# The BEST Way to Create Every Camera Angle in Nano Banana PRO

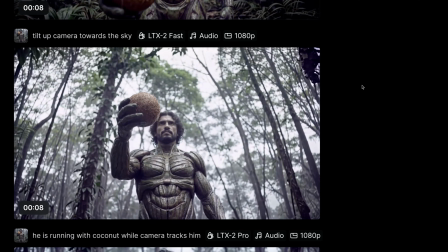Most of the time, tilt up camera keyword will be sufficient, but if you struggle with it,
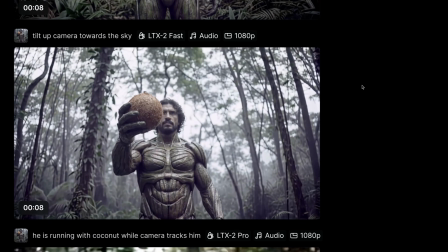you can add towards the sky to ensure that you won't waste any credit.
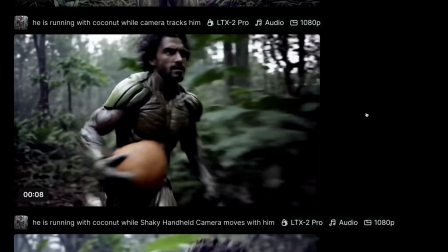Tracking shot is a camera movement technique where the camera physically moves alongside or follows the subject.
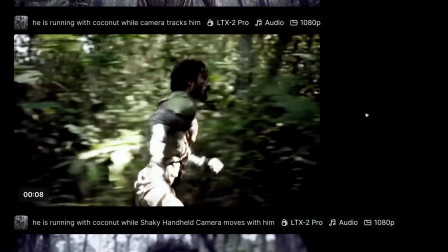This can create a smooth motion, and it moves the story because character or object moves through the space,
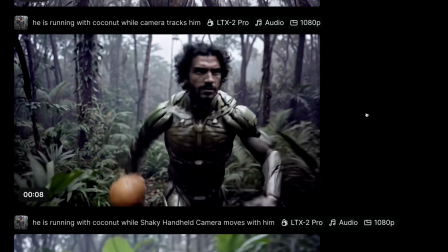and it's great for sudden advancement of your story.
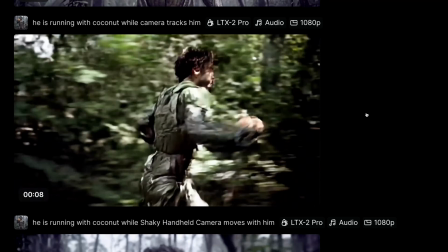You can bring your character from one location to another very quickly, and it's really helpful to use the tracking shot.
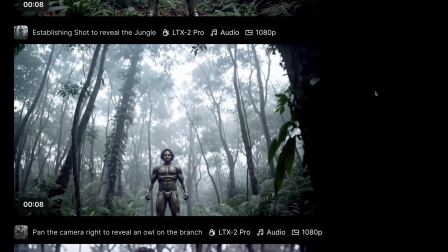Establishing shot is a wide-angle camera shot typically used at the beginning of a scene or a sequence that shows the
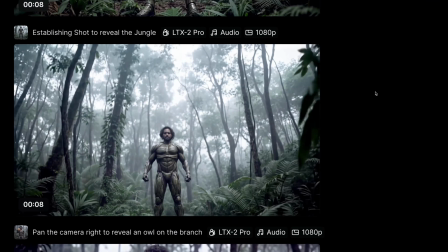overall setting and environment to orient the viewer and provide context for where the action takes place.
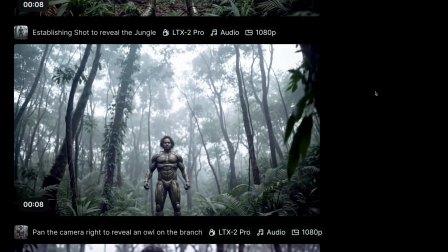I'm a big fan of establishing shot. It can be fantastic for beginnings or ends,
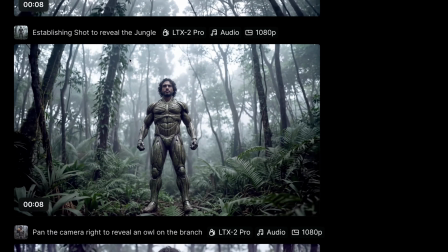and I highly recommend you to use this keyword, establishing shot, to reveal something.
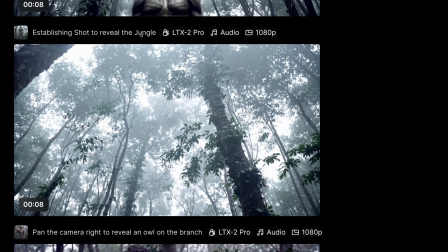In this case, I'm revealing the context of the story, which is gonna be the jungle.
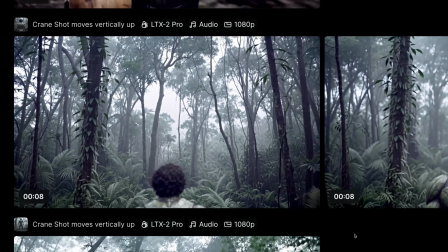Crane shot is a vertical camera movement technique where the camera moves upwards or downwards using a crane or a similar equipment.
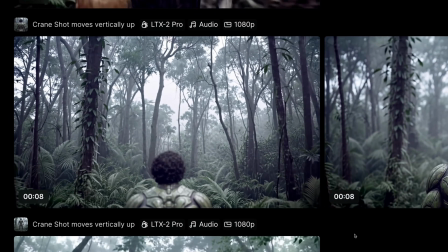This is often used to reveal a wider view of the scene or create a dramatic shift in perspective.
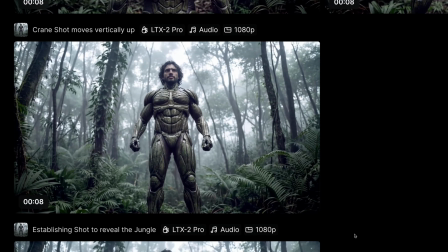If you're gonna use crane shot, I highly recommend you to specify if you wanna use it up or down,
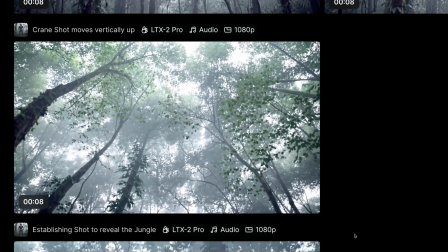because it can have different emotional and dramatic effects.
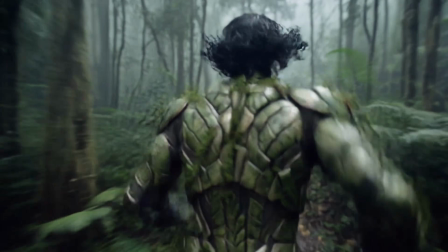I'm a big fan of shaky handheld camera because it's a camera motion technique that creates unstable, very realistic camera movement.
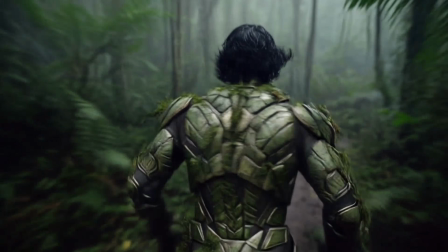It's particularly effective for action scenes or dynamic sequences,
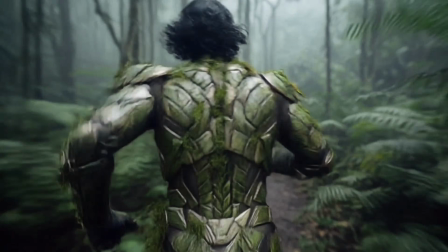and it brings a documentary-like realism to your scene, making the whole AI film more believable.
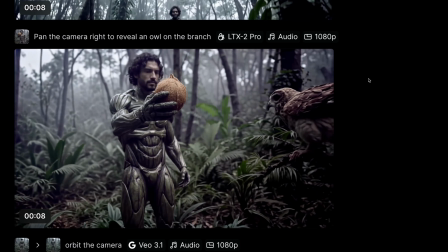Pan right or left, these are horizontal camera movement techniques where camera rotates on its axis from left to right,
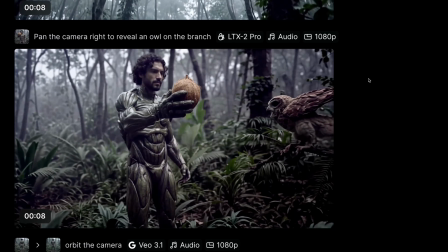and it's typically used to reveal something. If you really want to reveal an element near or close to your character, this is simply fantastic.
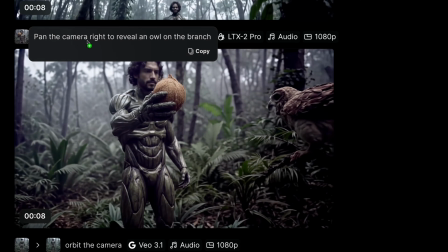In this example, I used pan camera right to reveal an awl on the branch,
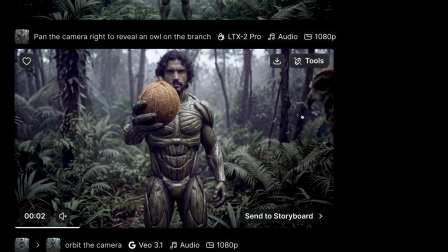and LTX2 Pro actually added an awl right on top of the branch for me.
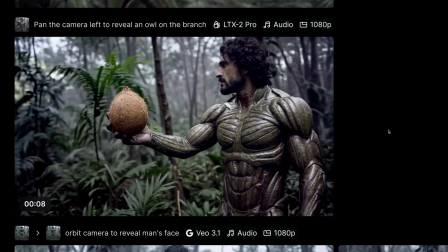Of course, you can do the same thing with camera pan left to reveal an awl on the branch.
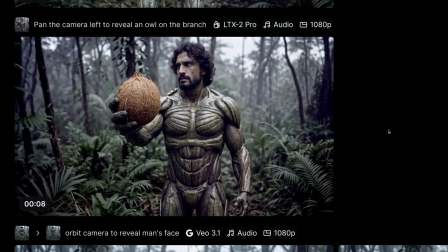You need to specify the direction to make this pan shot effective.
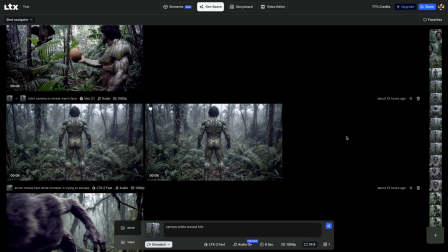If you want to create some advanced camera motion, then we need to use first frame, last frame features.
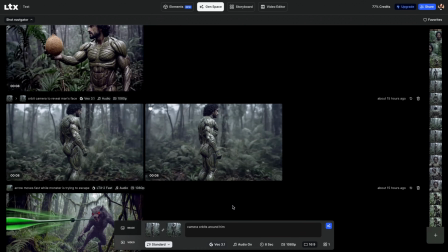On RTX platform, you can actually use Veo 3.1, and it has first frame and last frame control, which is immensely helpful.
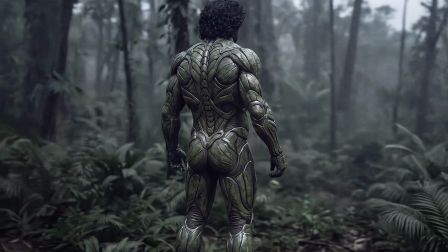For example, I created this dynamic shot using first frame and last frame of Veo 3.1,
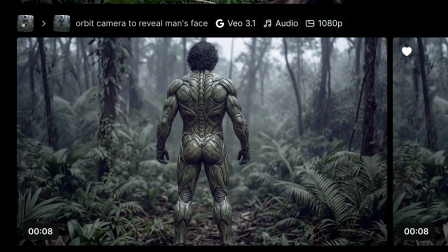and as you can realize, I had back view and front view of my character.
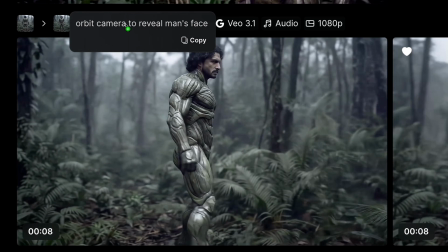I stitched them together, and I wrote orbit camera to reveal man's face, and it gave me what I asked for.
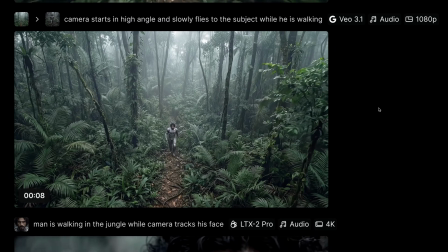Another example, the shot at the beginning.
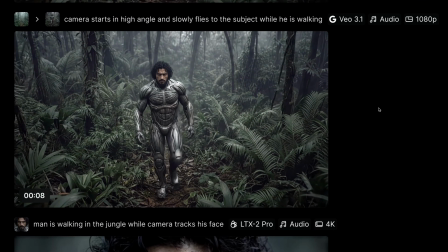Here I have the very high angle shot as an initial frame and a closer distance shot as the last frame.
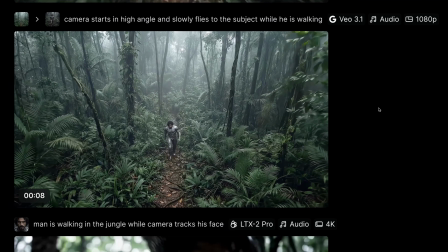When I stitch them together with the prompt, camera starts in high angle and slowly flies to the subject while he is walking, it
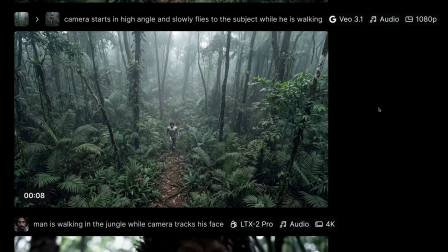gives me this shot where you saw at the beginning of the film.
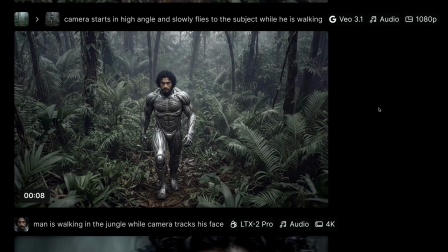It's perfect for beginning of your story, and it's great to reveal and introduce your character to your audience.
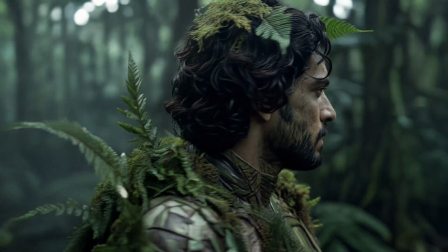Another camera rotation with purpose, this time revealing our monster.
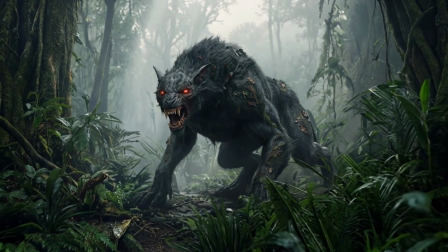My initial frame is extreme close-up of my character, then last frame is my monster, and simply I stitch them together.
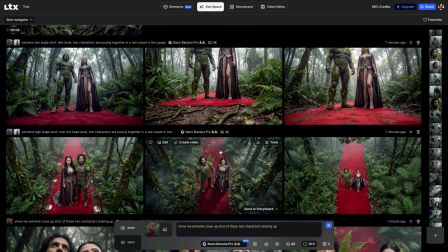So let's make an example and create an advanced camera motion together. I attached two of my characters here in Nano Banana Pro,
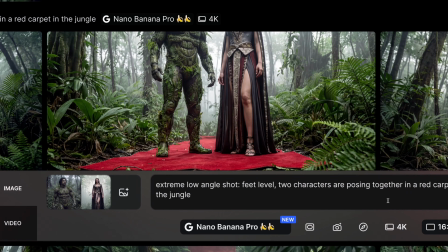and I wrote extreme low angle shot, feet level, two characters are posing together in the red carpet.
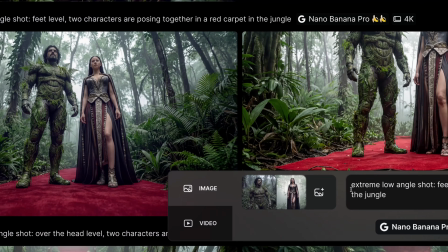And it gave me this, and this is simply perfect. This extreme low angle shot can be my starting point, an initial keyframe.
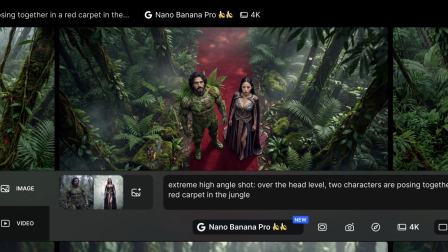I did exactly the same thing and wrote extreme high angle shot over the head level and two characters are posing together.